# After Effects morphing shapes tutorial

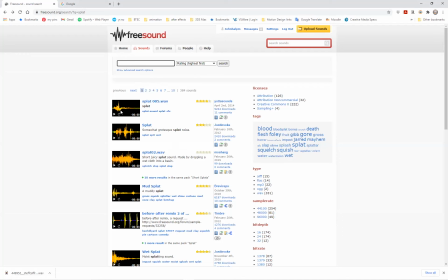[20:38]
So in freesound.org, you can log in and you can search for various words like thunk, splat, whoosh, etc.
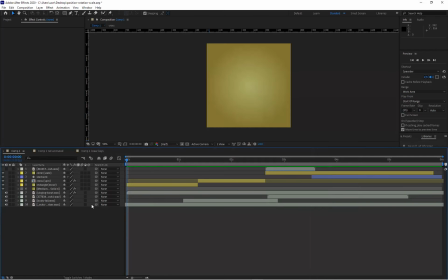[20:49]
And search by whatever terms you want and find little clips which you can play and download and import them into After Effects.
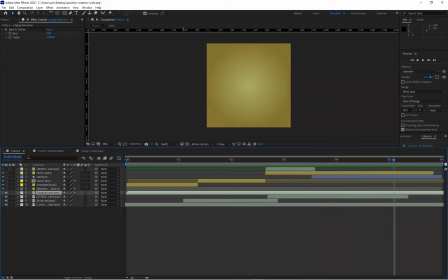[21:02]
So I've imported 4 different sounds here, which collectively give us let me just check that my share is correct.
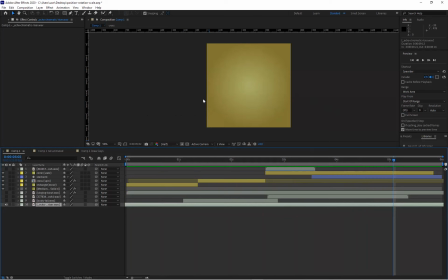So we've got a sort of, I'll just play one sound at a time. So this first sound is a kind of a riser sound. It's just a background.
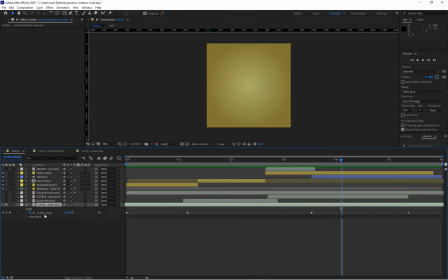[21:37]
So that sound was longer than I've needed. And if I open out the audio, you can see I've keyframed the audio levels to fade up and down at different points. If I open out the waveform,
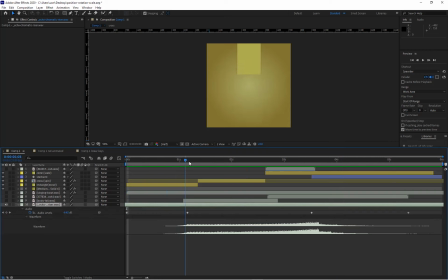[21:52]
you can see I wanted it to be louder at this middle section. Right here, you can see the audio levels. I put a keyframe at -192, so they get a fade up to here where it's at the correct sound.
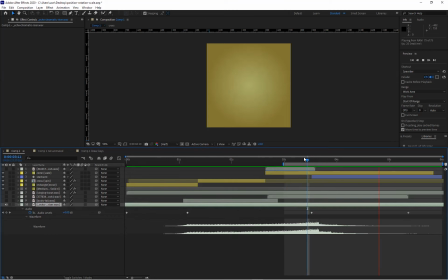[22:11]
I wanted, there's a little bit of a flourish in that soundtrack, so I just moved the layer so that that flourish happened at the time of the starburst. So if we go to this section, we have something like that.
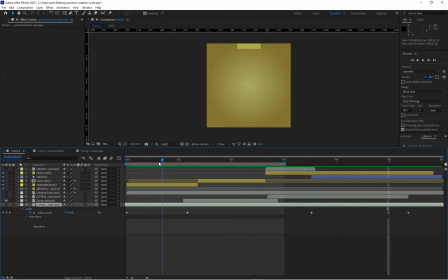[22:27]
So that was the background sound. Then the next one, if I hide that one and turn on body fall, this is a nice one for the moment at which the rectangle hits the ground here like this. So body fall there, if I open it out, you can see we've got a waveform. Again, I've done a little bit of audio levels, and there's a little bit of a time remap which I'll leave out for the moment from this tutorial because it's another issue. But it gives this nice sense of just reaffirming the impact and helping us perceive the
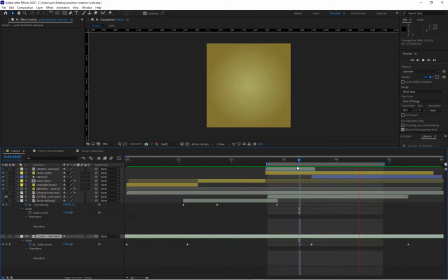[23:12]
so hide that one and I turn on whoosh, and the whoosh then happens with the circular scale. I think that one was a Foley sound made with a bamboo in the air,
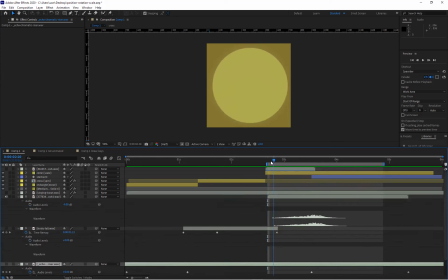[23:29]
but that's giving us a nice sense of the scale. It gives a good sense of that. Again, that whoosh, you can see if I open out the waveform, you can synchronize the placement with what's happening visually on screen.
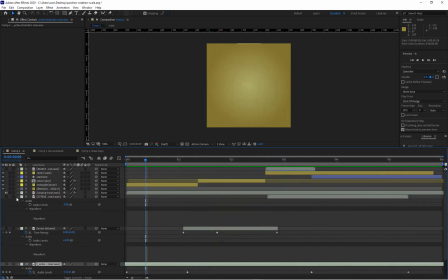[23:47]
And I also threw in this little bell ring at the very start, which just, it's like it calls your attention
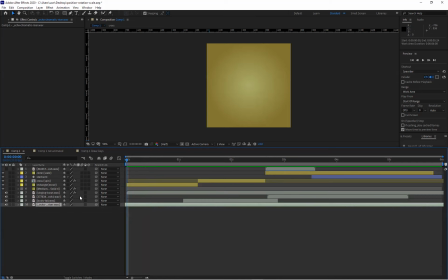[23:58]
before the rest of the action happens. So it's always a combination of a lot of little things that give something credible. And that's the sounds in this case just help to give that sense of something happening. So hope that was helpful, and talk to you in the next tutorial.